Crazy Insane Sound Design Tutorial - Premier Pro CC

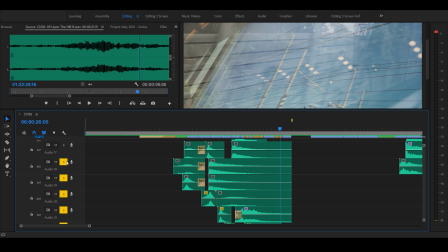[20:36]
Okay, so let's go back and turn the rest of this on. Let's listen to the first 20 seconds.
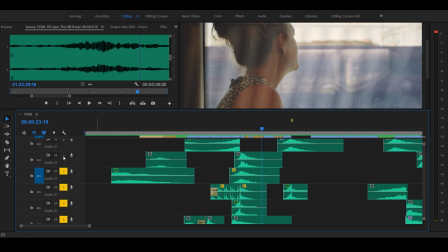[20:45]
And again, guys, I was just layering these sounds in here, and they all kind of, you want to make sure they complement each other.
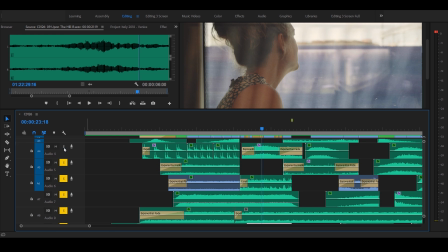[20:52]
You don't want anything like standing out too much unless it's a sound that you're trying to really emphasize. Let's turn this all on.
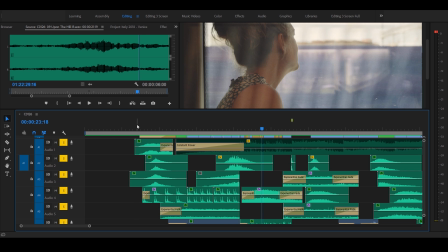[21:00]
Okay, let's give this a whirl.
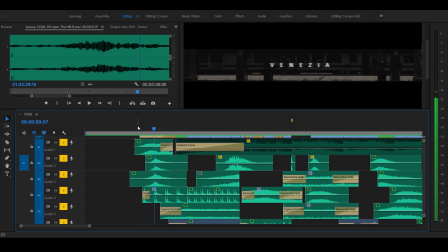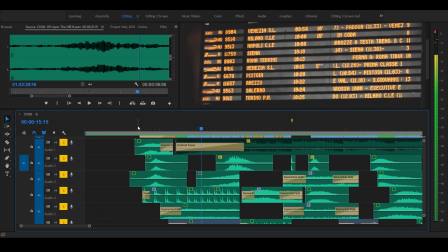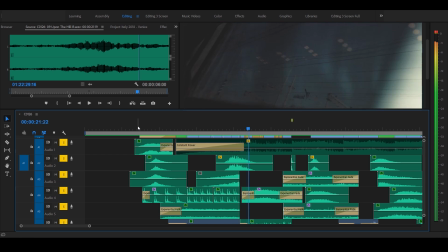Yeah, just really nice. Just everything carries nicely with it. And the music's coming in.
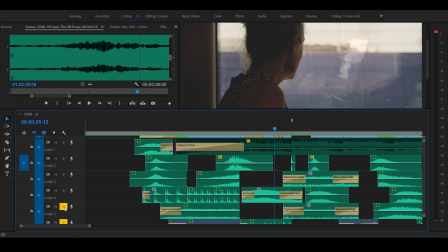[21:27]
I don't have it on right now, but the music kind of just drops in. You don't really hear it, but it just kind of starts taking over the video.
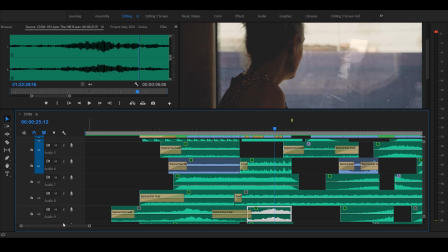[21:34]
And underneath it is it's the audio tracks that start carrying it forward. All these different little transitions.
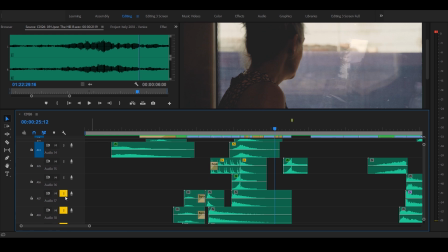[21:41]
The one thing I use a lot, and I probably said this already, but the hits. Anytime you're trying to transition from one scene to the other, you can really use audio.
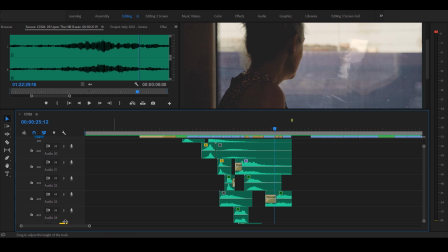[21:49]
If the cut's even kind of goofy, you can use audio to justify that cut. And again, a way to do that is just using risers with hits. And I've got a bunch lined in here.
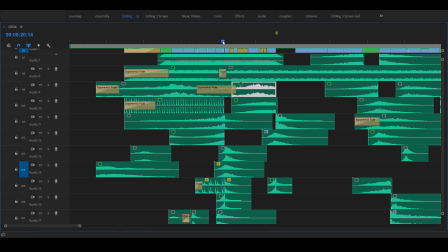[22:00]
So if you take a look at right here, I think this is when
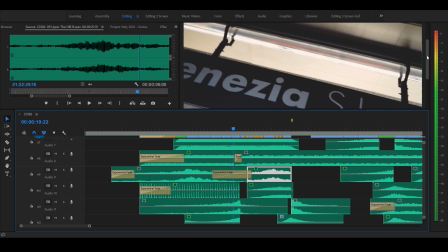[22:09]
we go from the train station, we whip up. Now we're inside the train.
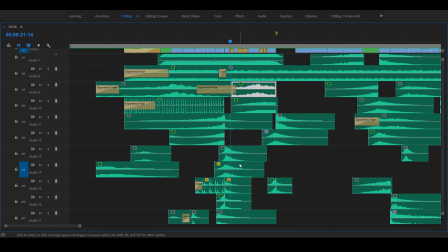[22:16]
I've got a series of about, I don't know, let's see here. 1, 2,
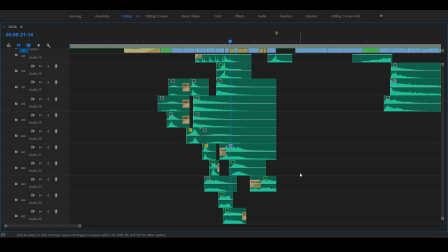[22:25]
3, 4, 5. 5 big hits that happen all at the same time, which is these guys right here.
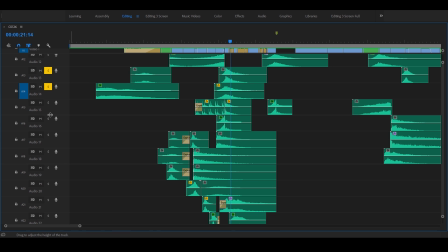[22:34]
Let's take a listen to these guys on their own. And I got a couple that start a little bit sooner.
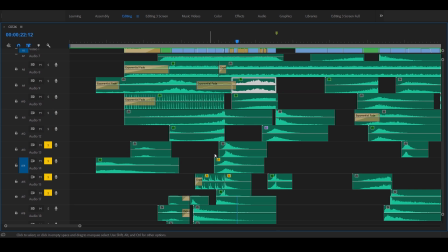[22:47]
Boom. And the funny thing is, you don't really hear those. They don't stand out as just like a big boom.
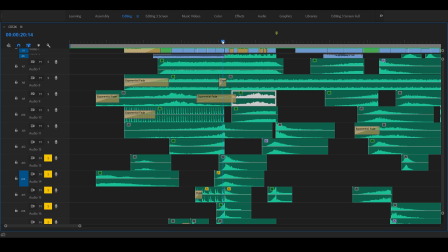[22:54]
But when you have the risers come up and then the drop, and it's all kind of blended together, it's kind of seamless. Let's add those risers back in real quick and see what I'm talking about.
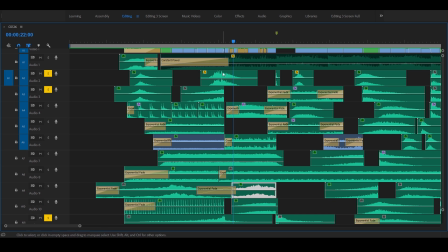[23:07]
Now the riser, this is what I call a kind of a bridge hit. So it's a long, let's play this on its own.
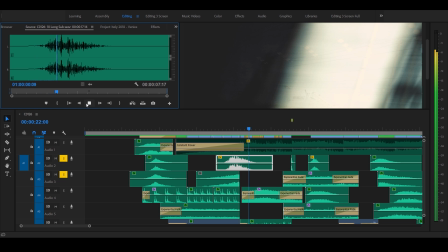[23:16]
It's kind of a long whoosh, and it carries the gap. It carries the gap between the, well, no, there's a gap, but it carries from the riser to the hit. It kind of overlaps it, so it just smooths everything out. And I think it kind of hides everything, if you ask me.
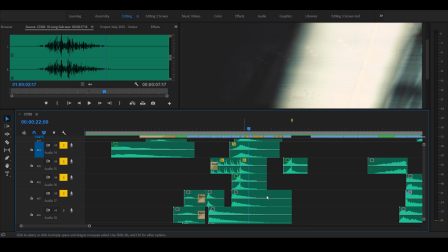[23:34]
Hides that harshness of these things hitting. So let's take a listen to the risers with the hits. Come on, Premiere. Oh, we're saving.
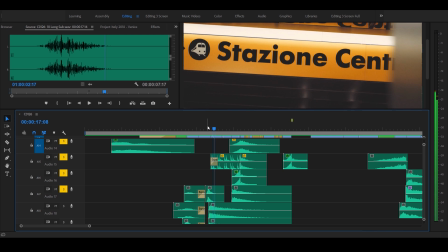[23:48]
Okay.
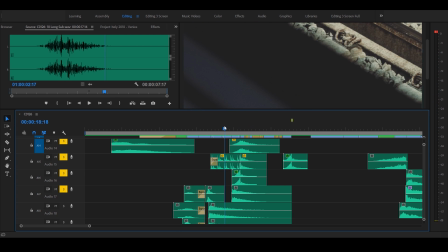[23:53]
So the big hit, you just don't hear it as intensely because I got that kind of bridge whoosh.
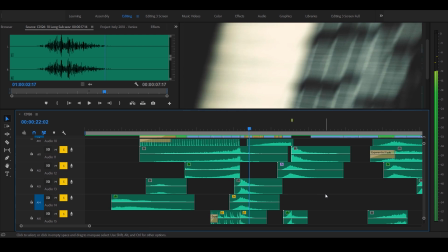[24:00]
Really nice. All right, let's see what we got going on here. So we got we're on the train. We got our train ambiances going.
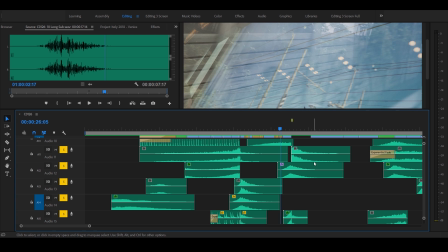[24:10]
I want to introduce, we're doing a little whip, and now we're about ready to do the drop. Boom, there's the drop.
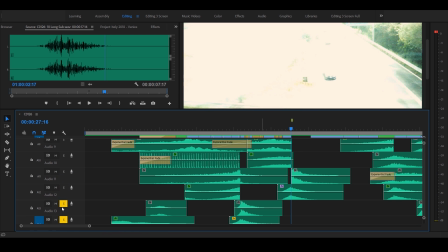[24:17]
So this is all building up and intensifying. So let's listen to just that few seconds before the drop.
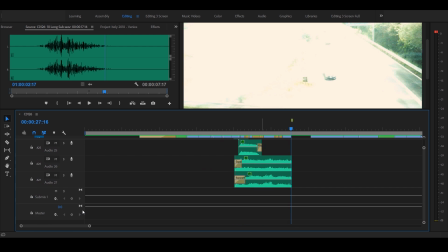[24:27]
Where are we at here? Okay, got everything off.
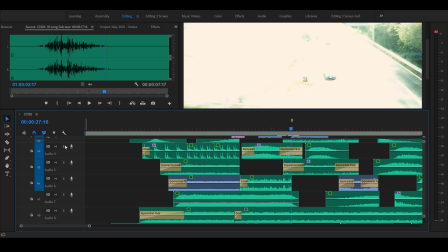[24:32]
Let's put this guy on here.
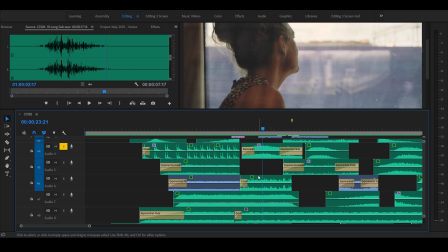[24:39]
So there's a little ambiance of train taking off. There's more train.